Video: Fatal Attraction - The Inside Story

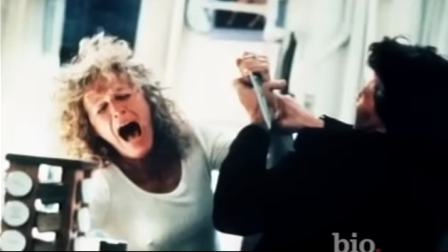(74:19)
of a predatory guy, or she was a sociopathic creature. When the movie was finished, that dichotomy didn't exist anymore.
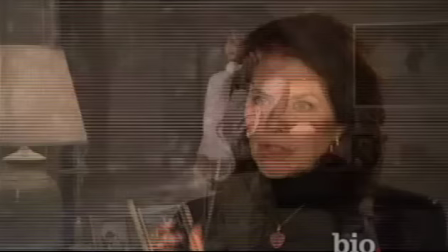(74:32)
You just wanted to see her die. And at every single screening, when Ann Archer picked up the phone, this is Beth Gallagher,
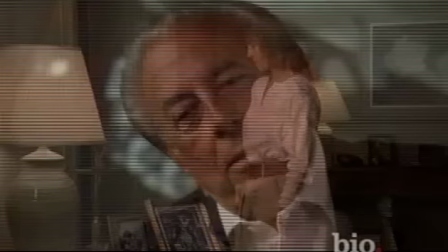(74:40)
and said to Glenn Close, if you ever come near my family again, I'll kill you, you understand? The audience applauded. So we had a conversation with Sherry and Stanley and Adrian in front of the concession stand in the theater to talk about, and it was pretty easy to say what's wrong here. And he said to me, Sherry, the audience wants Ann Archer to kill Glenn Close.
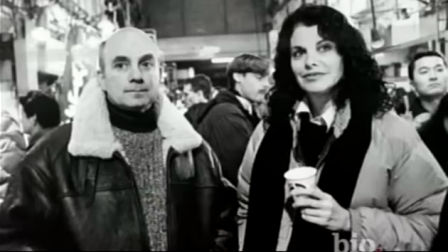(75:07)
And I looked at him like he was crazy. I said, what? I mean, kill? I mean, what are you talking about? He said, that's what they want.
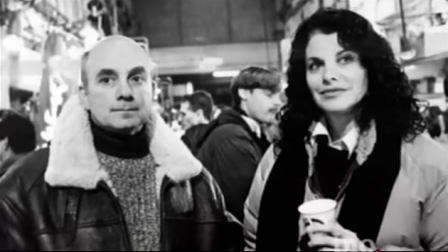(75:14)
Stanley came up to me and I said, you know what Frank Mancuso just said? He said, yeah, you have to think about that.
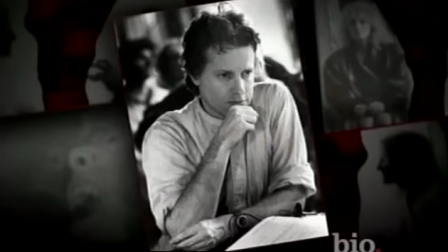(75:20)
You have to see what the audience is saying to you. You have to listen.
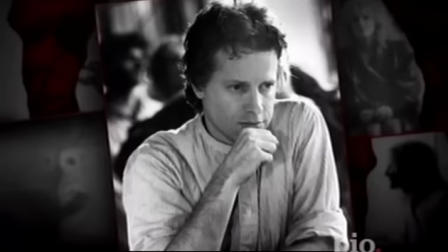(75:25)
Screenwriter James Dearden was flown back to Los Angeles to draft a new conclusion for the film.
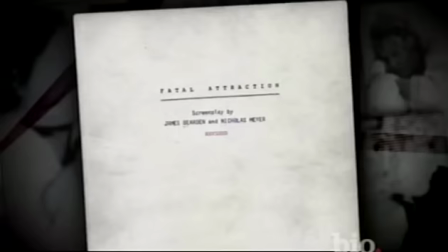(75:31)
Given that it was my original project, I was, you know, I felt pretty protective of it.
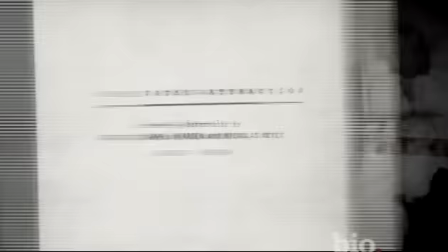(75:36)
And it was quite a strange experience to have to rewrite the ending. A new ending was a tough sell for Dearden and Lansing.
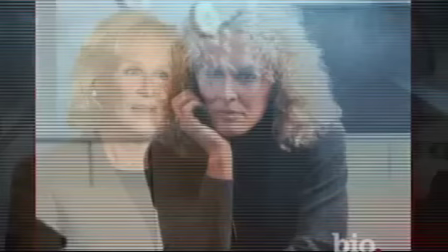(75:43)
For Glenn Close, it was inconceivable. My initial reaction was that they were joking. And she looked at us, and I remember she looked at Adrian, and she looked at me, and she said, you gotta be kidding. I mean, she thought we were nuts with what we were offering. And then I got really angry, because for me, it was kind of a profound problem.
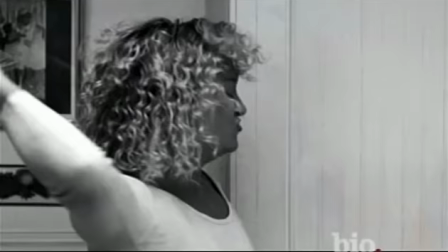(76:04)
Dearden reinvented the film's climax as a harrowing home invasion in which Alex menaces Beth in the bathroom. Anytime you have a movie where the big climax, a big action knife scene takes place in a shower, more or less, you're really harkening back to Psycho. This is placing it definitely in that timeline.
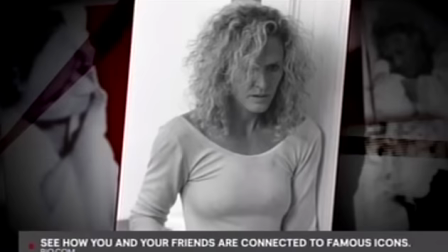(76:21)
Once you put a knife like that in somebody's hand, the image is much stronger than any kind of intellectual idea. So I was kind of talking Glenn through the ending, and she had this baseball cap on that was pulled over her eyes, and I actually saw her eyes tearing up, and she said, and then they blow her away, and I went, yes. And she went to Stanley, you can take me to Bedford in a straitjacket, but you can't make me do it. I'd really committed to the character, and I thought it was betraying her to make her into a psychopath. Her real worry was that she didn't want to be like a knife-wielding psycho, you know, just the sort of,
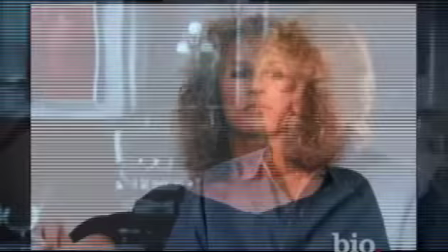(77:05)
the conventional sort of idea of what that would be like.
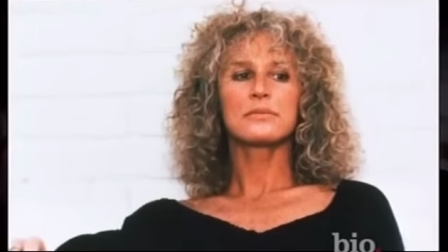(77:10)
Close demanded that the new ending remain true to the character she'd worked so hard to create.
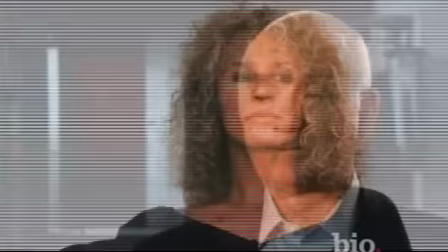(77:16)
To Glenn's credit, she went and talked to a psychiatrist, or a couple, and found out that this would have been equally valid as a resolution to her life, and so she was willing to do it. She really challenged herself to try and find it, and it wasn't easy, because she was in disagreement. We were all in disagreement.
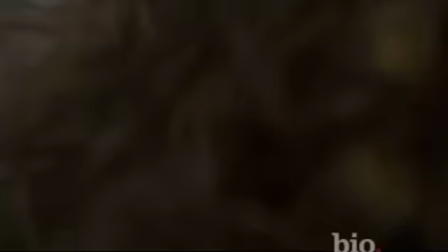I tried desperately to remind the audience that she was a character
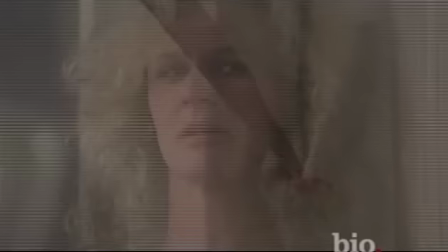(77:51)
in terrible pain. And so gouging my leg, it ends up being a brilliant scene.
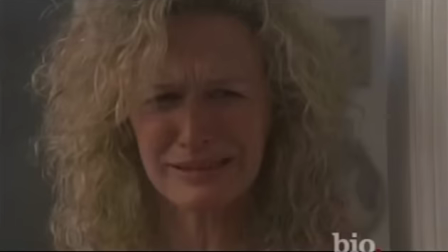(77:59)
I mean, that's one of the most terrifying scenes, I think, in movies, when she shows up in the bathroom, not even knowing what she was doing. And I was trying to maintain that self-destructive quality.
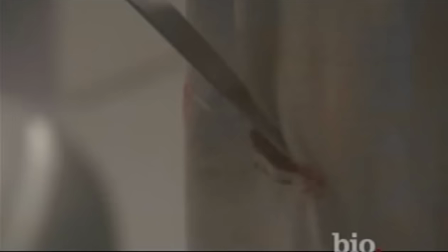(78:09)
And if she didn't even realize what she was doing, if she didn't realize the significance and the awfulness of cutting herself in that way, that would make the scene that much more exciting and horrifying and dangerous than if she wasn't doing it.